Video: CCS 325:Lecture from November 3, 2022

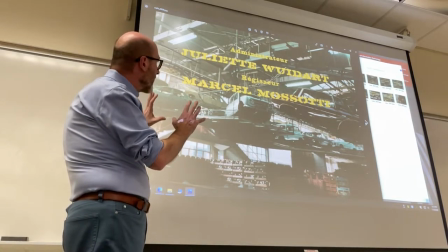12:10 To give you this sense that technology is everywhere,
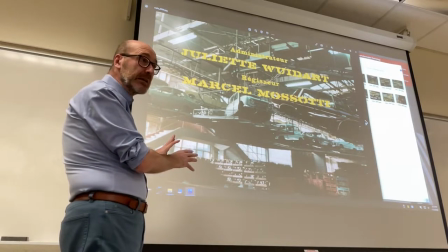12:14 humans are barely to be seen and when they are they're smaller compared
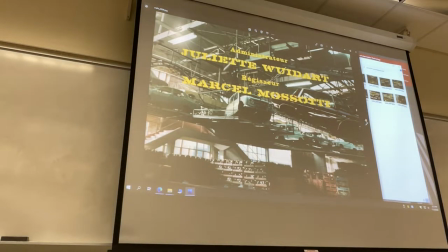12:21 to the elements around them surrounding them as
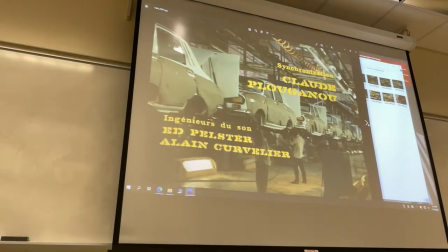12:26 for example in this case there
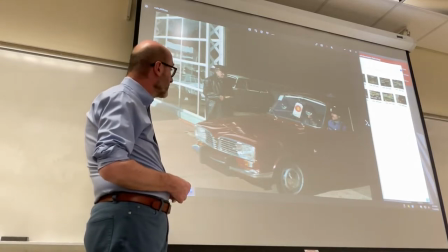12:32 is someone at the door checking cars out it's quite probable that this was added by Jacques Tati not not shot in real life and that this
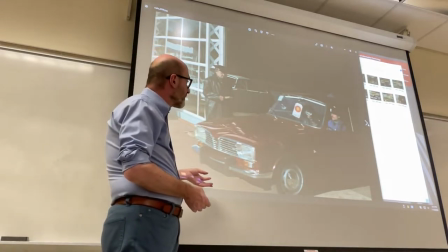12:46 is an actor but once again is to show that humans are serving
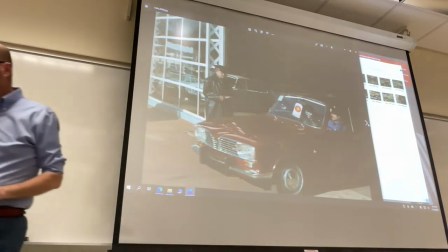12:52 cars and after you see them coming out being checked out with the repetition of
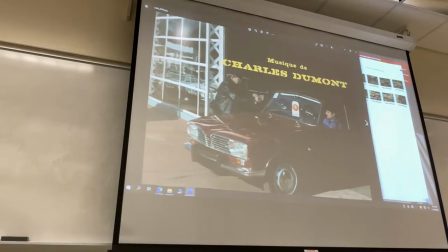12:59 the same ritualized gestures put the ticket, wait for the next car, the ticket,
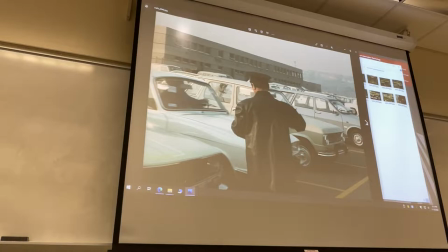13:08 then he moves to the parking lot and little by little you realize,
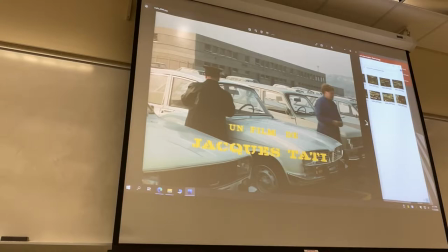13:13 you see how the shot is widening from the top,
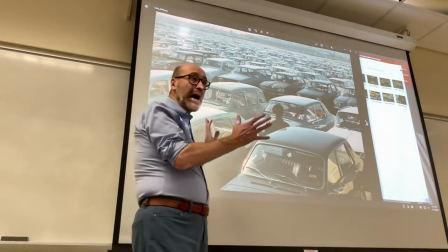13:19 and you realize that our world, the modern technological world,
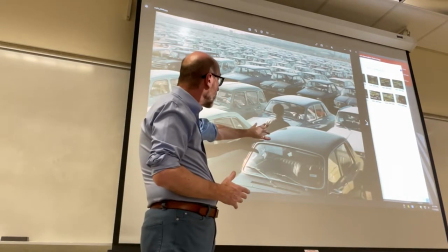13:25 is occupied by cars and humans always dwarf in comparison to the general view.
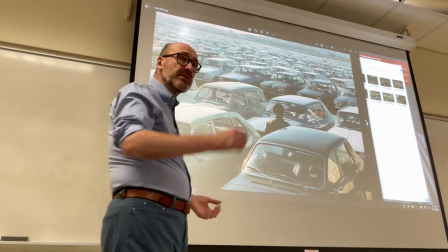13:32 So many cars and so few humans Charlie yes
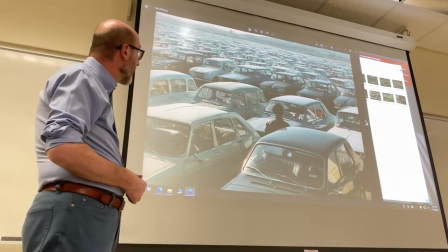13:38 this must be the parking lot of an actual Renault factory
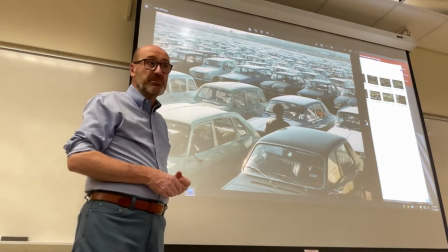13:46 yeah so these are cars waiting to be shipped right and
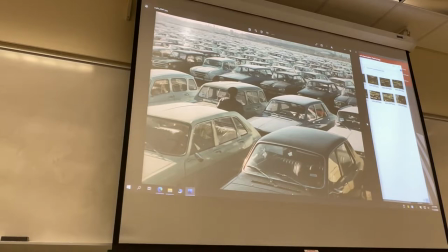13:57 you see this guy almost lost in this ocean of cars. So what is this for, really?
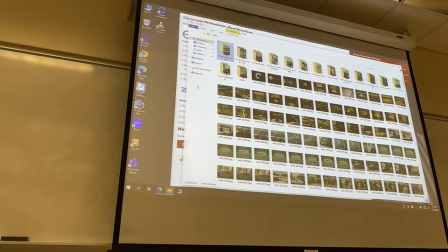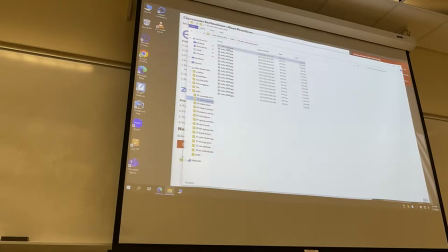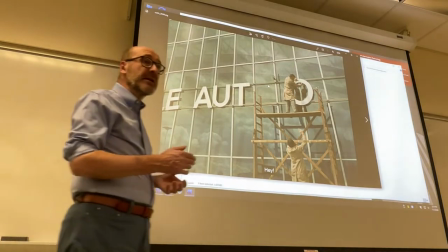14:24 And the next scene takes place at the auto show in Amsterdam,
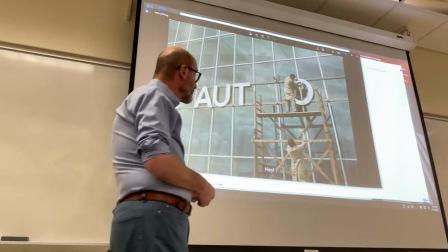14:29 which is the alleged destination of the characters in the film, even though they'll never get there.
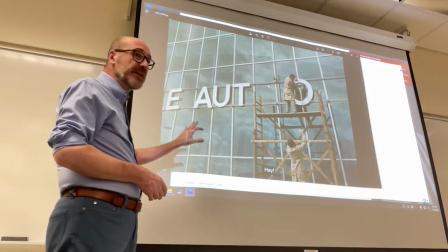14:36 From the very beginning of this section of the film,
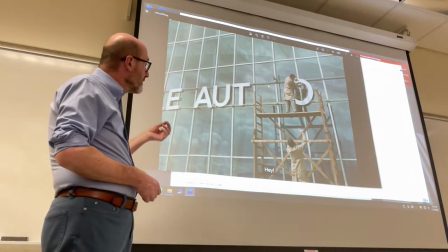14:40 you see the theme of lack of meaning
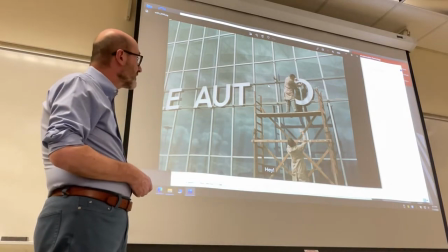14:46 involved in the work done by humans because you have people
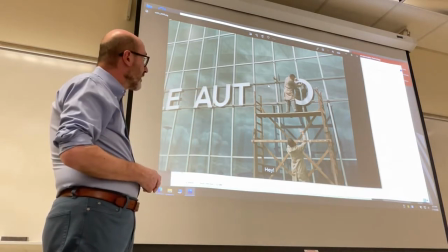14:52 mounting the letters for the big sign of the auto show but specifically what these two are doing,
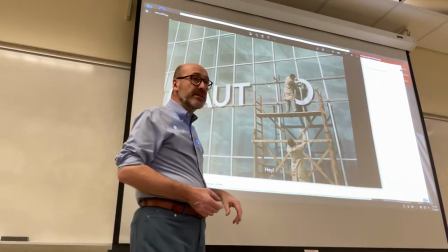15:01 the man at the foot of the scaffold and the one on the scaffold itself is adjusting the O which shouldn't be adjusted, right?
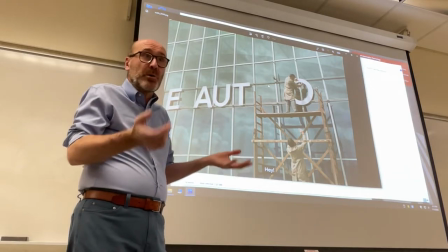15:09 However you put it, it should be fine. It's an O. It's not a U or other letters with an orientation.
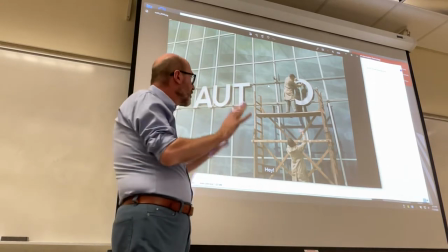15:16 Yet they're working precisely on this, meaning whatever you do doesn't have any real sense or relevance.
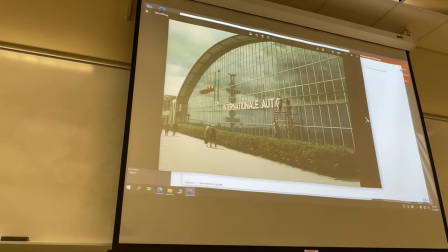15:26 And then they're satisfied, they find the position, they're satisfied, and we see the larger shot.
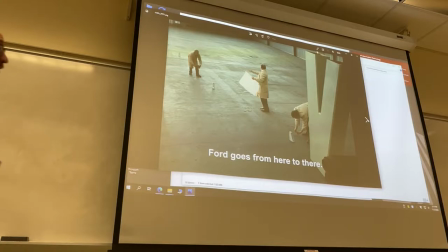15:32 Then we go inside.